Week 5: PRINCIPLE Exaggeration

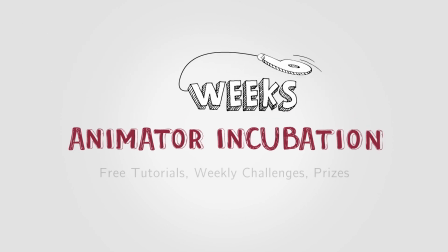Hi, welcome to XPPen 6 Weeks Animator Incubation. In the 1930s, Walt, when he asked for corrections, he was always looking for what he called realism. And when animators delivered something realistic, he would say that it was not good because he wanted cartoons, not realism.
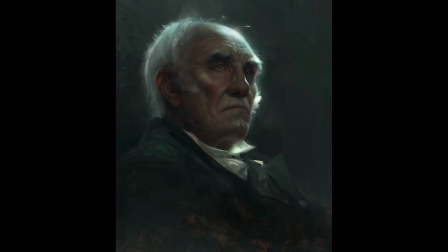For realism, you got movies, and they were doing animation. So when they did something exaggerated, Walt will tell them, it's too cartoony, make it real. So where was the balance? When they did something real, he asked for exaggeration. But when they delivered exaggerated animations, he asked for something real.
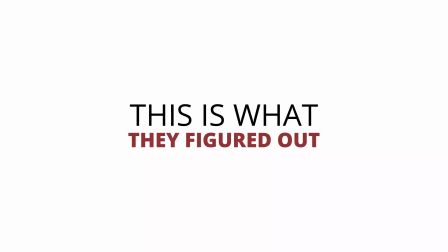So this is what they figured out. You have to keep the animation as real as possible, but you have to exaggerate it at the same time.
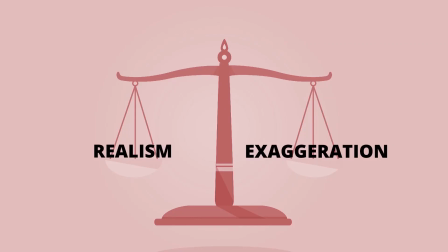I'm talking about a balance here. And this was the key. Walt didn't mean realism. He meant believable. They have to be, the characters, they have to be ruled by the laws of physics. So before talking about exaggeration, let's first understand the concept of believable. Here's a common mistake I see in most animations done by beginners.
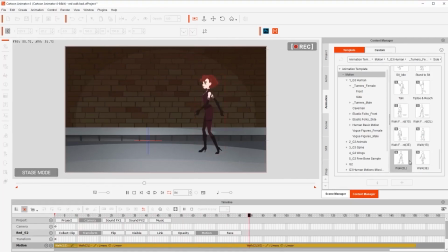They take any character and make it walk from side to side using motion clips. Yeah, it's easy. But this is wrong. The character is sliding. Oh yeah, you could say, hey, it's not real life, it's a cartoon.
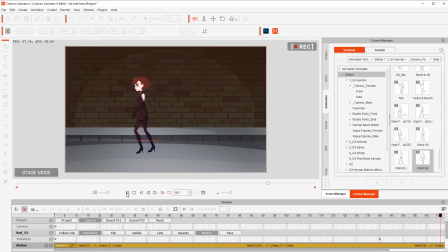Anything goes. I'm just exaggerating the walk. No, it's not believable. The background and the character are not interacting properly. So if you want to exaggerate your work to make it look cartoony, this is the wrong way.
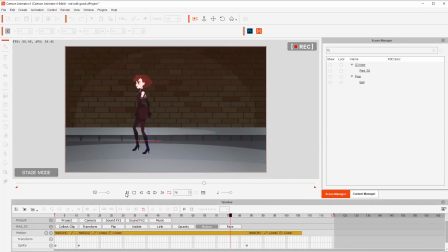The correct way to do this is to have the character walk properly. Now, she's walking the correct way. Each step is taken in the firm ground.
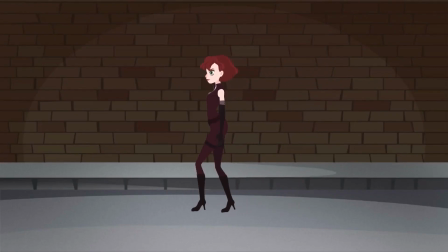So this has bad physics. Look at how she's sliding in concrete. And this one has good physics because she's stepping correctly in concrete. She's not sliding. That's what Walt meant by being realistic, having the characters ruled by the laws of physics. Okay, now that we understand believable, let's talk about exaggeration. By exaggeration, Walt meant that if you have an angry character,
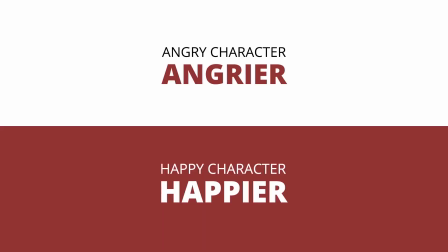making angrier, a happy character, happier. Let's take this example.
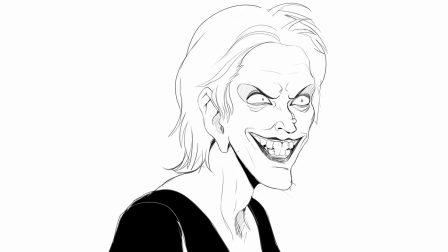We can have a character that looks evil. Well, we could take the nose and make it bigger, right? That's exaggerating. Yeah. Well, this is the wrong way of exaggerating. To do it correctly, you have to find the quality of the character and exaggerate it.
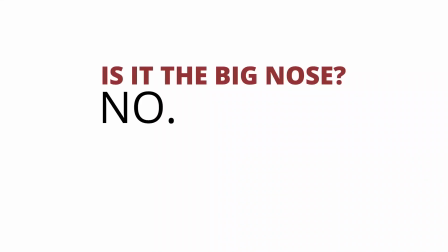Is it the big nose? Nope. It's the evilness of your character.
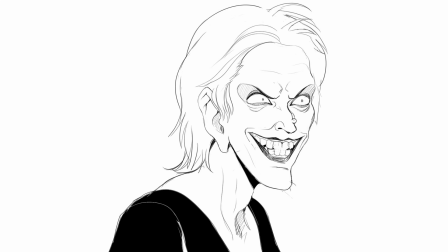Look, this is an evil character, and this is a really evil character. You're not exaggerating the nose. No. You are exaggerating the evilness. That's good exaggeration. Good exaggeration focuses on personality of the character and the emotion. Maybe the character doesn't need the nose to be bigger.